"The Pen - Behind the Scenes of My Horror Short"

I knew that I was going to have at least one or two shots where things that I was drawing in the film or crumpling up the paper were either going to appear or disappear in the frame. So to pull those shots off, I actually locked my camera down.
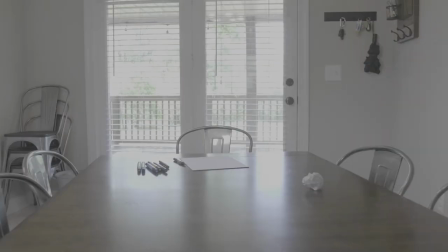[4:21]
I would get a clean plate where the item is not in the shot and then I would get another shot where the item is in the shot and I used
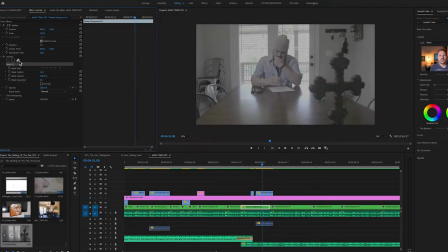[4:28]
opacity masks to make the items appear as if they were appearing or disappearing before our very eyes. I also knew that in order to get the audience to understand what was going on in the story without using actual dialogue, I was going to have to have some scenes in the film where we were looking through the main character's eyes,
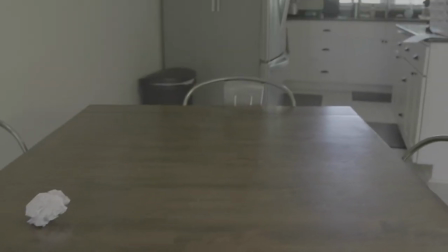[4:49]
seeing what his attention was on, how he was reacting to the different drawings and where he was looking. So I knew I was going to have to get some handheld shots from the main character's point of view.
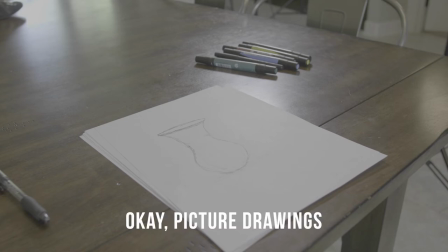[5:02]
I also knew that I had to set up and get some shots where you could see what I was actually drawing And I was
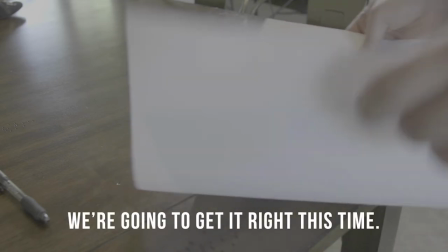[5:08]
going to have to actually draw these items that were going to be in the film now I'm not the best artist So this was kind of a challenge for
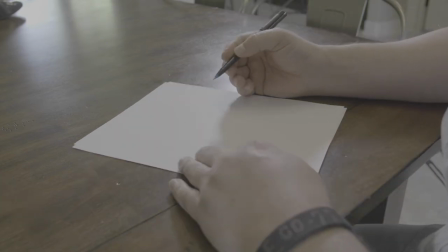[5:14]
me to get them looking pretty similar So I actually had to do these shots quite a few times before I was happy with them The
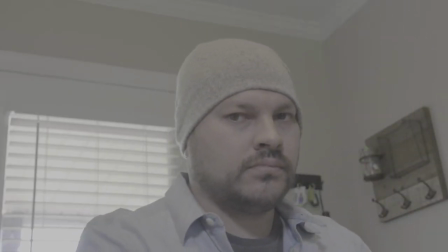[5:21]
last two shots in the film were an over-the-shoulder shot looking behind me where I knew the stick figure man was going to rise up and appear
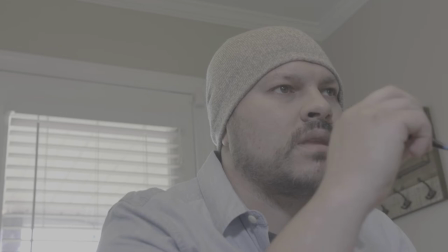[5:28]
behind me. So I knew I had to get a shot of that and have enough space for him to appear behind me in the scene. And then there was the actual kill scene where you can see the blood splattered onto the table from what
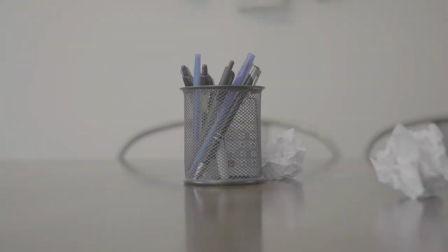[5:41]
we're assuming is the stick figure man tearing into my neck and eating me alive or something like that.
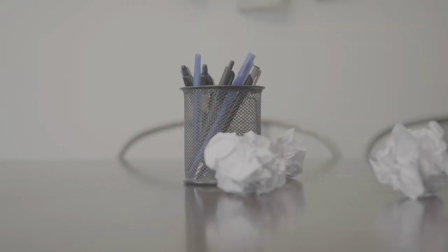[5:47]
To create the stick figure man, I just drew him crudely on a white piece of paper with a black marker. I drew out his shape.
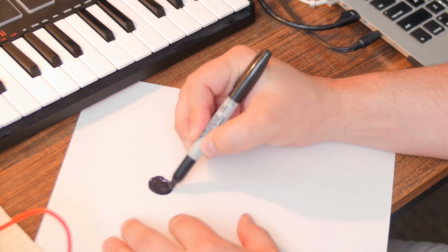[5:54]
I scanned it into the computer, brought it into photoshop created a png file and then i brought him into adobe premiere and masked him out the best i could i then used a combination of masking to make him appear behind me blurred him up a little bit to make him look a little bit more believable and then i added a turbulent displace to give him some movement
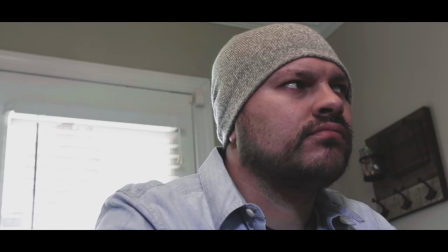[6:18]
and i also added some sphere eyes to him to make him appear as if he were breathing a little bit. For the very final scene I set up my crumpled up pieces of paper all
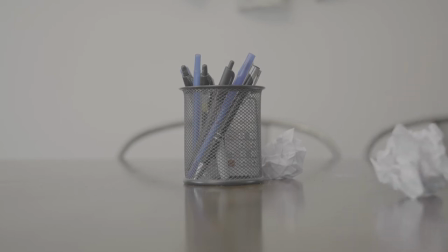[6:29]
over the table in a nice composition and then I actually used some spray theatrical
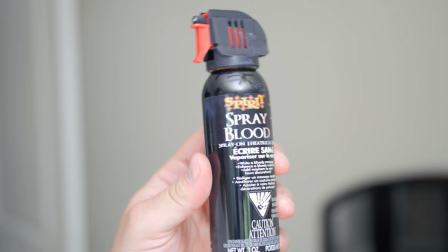[6:34]
blood to spray onto the table to give it that nice spurting
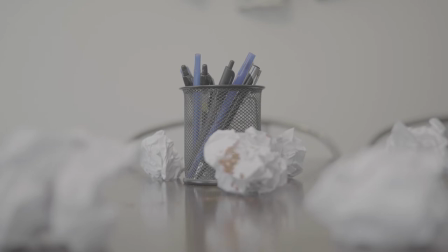[6:39]
blood effect and then I actually had the title being written out over
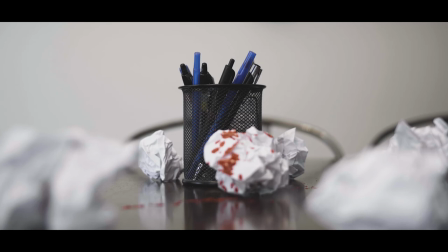[6:45]
this scene as the movie fades to black. If you'd like to see a video dedicated to how I did the hand-drawn title sequence, you can check that out right here. After I had all my shots filmed and I was happy with them, I brought them into Premiere, organized them, and I started placing them in order so I could start telling my story. After lunch that day, I went back through it a few different times and made sure I was trimming things down,
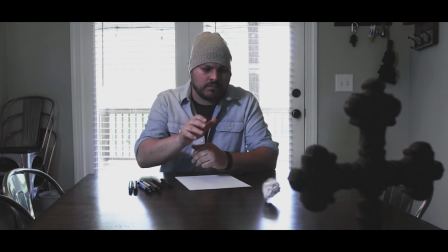[7:08]
trying to make the story flow as best as possible, and also letting things kind of take their time so the tension can build up just a little bit.
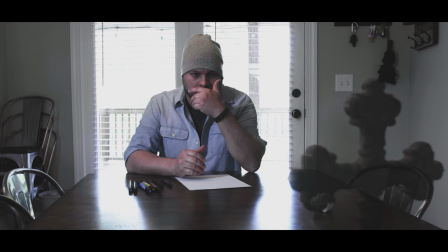[7:14]
On a lot of the more static shots since there was no one actually holding the camera on the shots I was in I went back
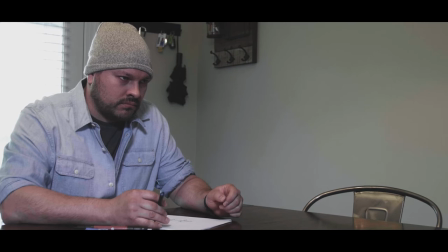[7:20]
through and added some subtle movement using the scale effect to give the shots a little bit more motion. Next I went back in and added in sound effects the best I could and tried to replace some of the sounds that might not have showed up in the actual audio that I was collecting while I was filming. I actually had a lot of trouble with the audio in this film because I was trying to get sounds of the pen hitting the paper
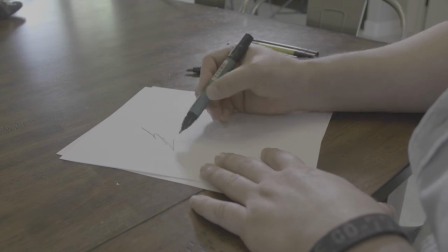[7:46]
so you could hear me actually drawing and stuff like that i wanted that to be audible in the film but when i cranked up my input audio it
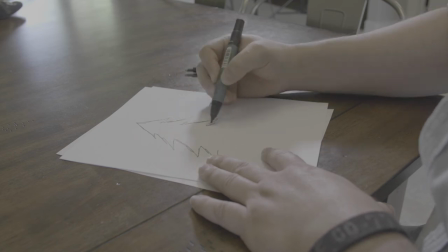[7:54]
made it really noisy so in the final version of the film i had to turn down a lot of that stuff and not really exactly happy with how the audio turned out in this one kind of a learning lesson on this whole deal the room was really noisy i'd cut off the air conditioner and all that good stuff but you can still hear the refrigerator running.